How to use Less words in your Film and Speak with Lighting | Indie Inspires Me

So filmmaking is not only your ability to communicate words, but also it's your ability to limit the amount of words that are coming out of an actor's mouth and then share their expressions and the cinematic choices within the film to help share the story without even needing to compromise on those different elements. I feel like when we limit the amount of words that we use in a film, we give an opportunity for the audience to discover these ideas in the story themselves. When I watch a film and at the end of it I'm able to communicate to myself what it was about, I feel a lot more accomplished and a lot more connected to the film as a whole. And I think director Felipe Milo really illustrates this well in his short drama Sleepwalk. So I wanted to take a couple of minutes to break down the lighting and the cinematography within the story and kind of explain why I think that it was so valuable to the film as a whole and then I want to try and explore ways that we could recreate this short film on
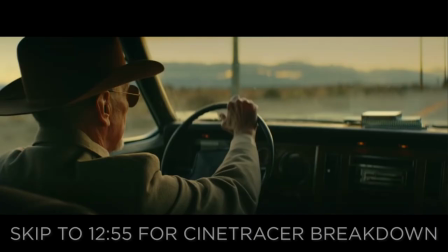51s
a lower budget as well as look at what they might have used to create it for themselves. And the first scene we actually see our character in, it gives a bit of mystery to the character, but it's also in a car. And a lot of scenes in cars aren't that dynamic. And I love when I get to see somebody do a dynamic scene within a car.
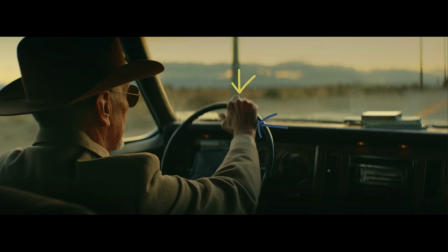66s
We have some contrast on the hand between the bright parts of his hand and the dark parts of his hand. And then it also happens on his face. And what's lovely about this is the light's not hitting from behind him, casting all of this light on the back of his head where we're shooting. It's casting in front of him, which if you were shooting from in front of him, you would get a very clean, bright look on his face.
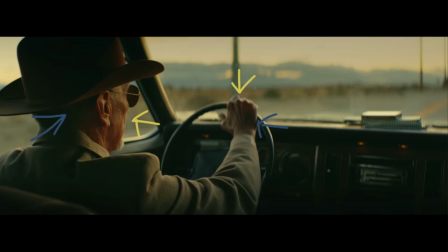84s
But because we're to the side of his face, we're getting a very contrasty and conflicting image.
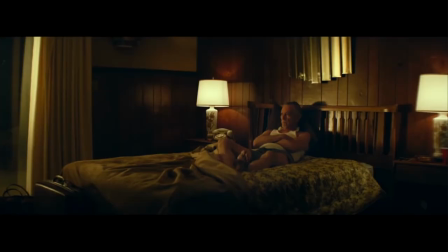90s
And this is our first complex lighting scene. There's a lot of different things going on, but I'll try and break down the most important parts simply. The first thing that I notice is that the light's coming from the left and it's shooting onto his face, which we can tell by the contrast line that we have right here.
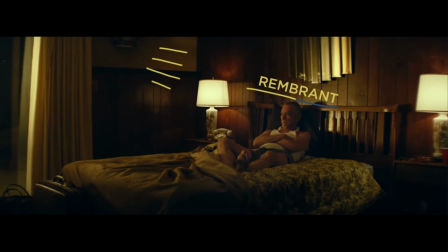105s
And it's giving us a Rembrandt lighting on his face. This is a really fun way to key a character, especially the protagonist of the character, because it allows for there to be some conflict in the story because it's not just one side bright,
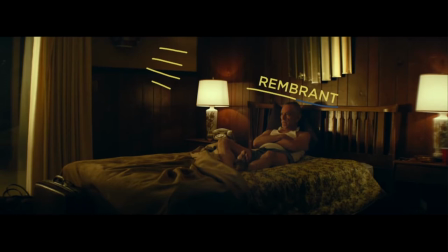119s
one side dark, to create hard contrast, but there's some mix to say that there's conflict in the story, but this character is important. And I think they did a really good job of illustrating that here. And we can also tell that it's a warmer source, which helps establish the time of night, but it also gives some different textures for the experience that it's going through.
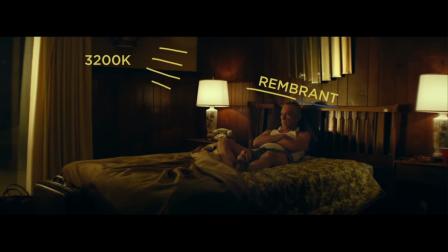137s
We're at about a 3200, and this could have been a light from the left that's either something along the lines of an actual tungsten light like a 1k or a 2k or it could have been a 300d with an orange gel over it or a bicolor light and looking at all the different textures and light that's in our scene is really helpful to get an idea of how we can create this kind of texture in our own scenes so the one
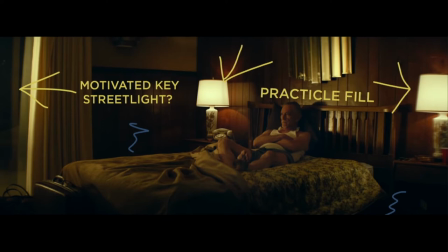156s
of the things that you'll see near the metal over top of his head is the actual light casting from the outside source or maybe another light that's giving you that different source there but then you have these other two lamps that are casting lights on the walls.
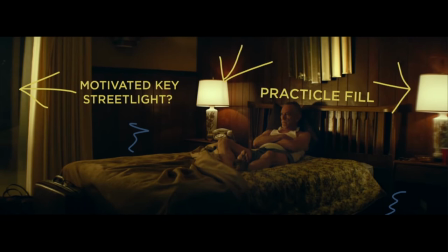169s
And what's really fun about this is it kind of gives some motivation for the light hitting his face that might not be from the outside light, but it's also not being the actual source for the key. There's not an even light across his face, which helps give you more contrast, but it still lets you see those lights in the image.
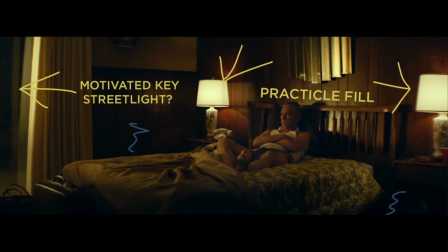185s
So they're casting light on the background, but it's not necessarily the main key source on his face. And dimmers are really helpful to help get the output that you want out light bulbs or using something like the aperture RGB light bulbs that you can control from an app.
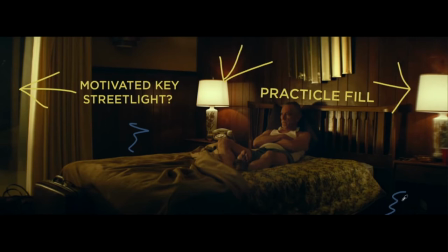199s
But then you look at the different parts of the image and there's darkness. I think it's super easy to just want there to be a bright image in your scene, but the more lights that you use like grids and then Lecos and different focusable Fresnels, it lets you spill the light in areas that you actually want and keep the light off of other areas that you
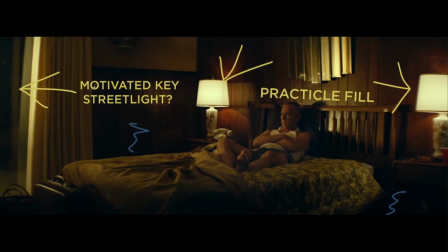218s
don't. and then we look at our source, it looks like it's some kind of motivated street light. It could be something outside, or maybe it's a sign on the actual motel, or maybe it's a car light, or just cars going by.
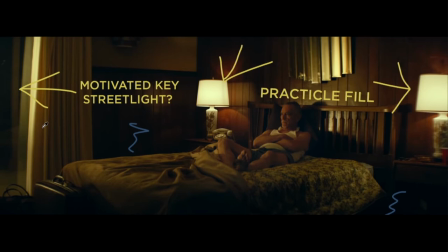231s
You get a little bit of a flicker to give you an uncomfortable feel, but it's really, really easy to set up something like this that's either in the room itself, in the corner of the room, or it could be actually shining through the glass on the window. We might try and break this scene down practically in CineTracer to get an idea of what this could be.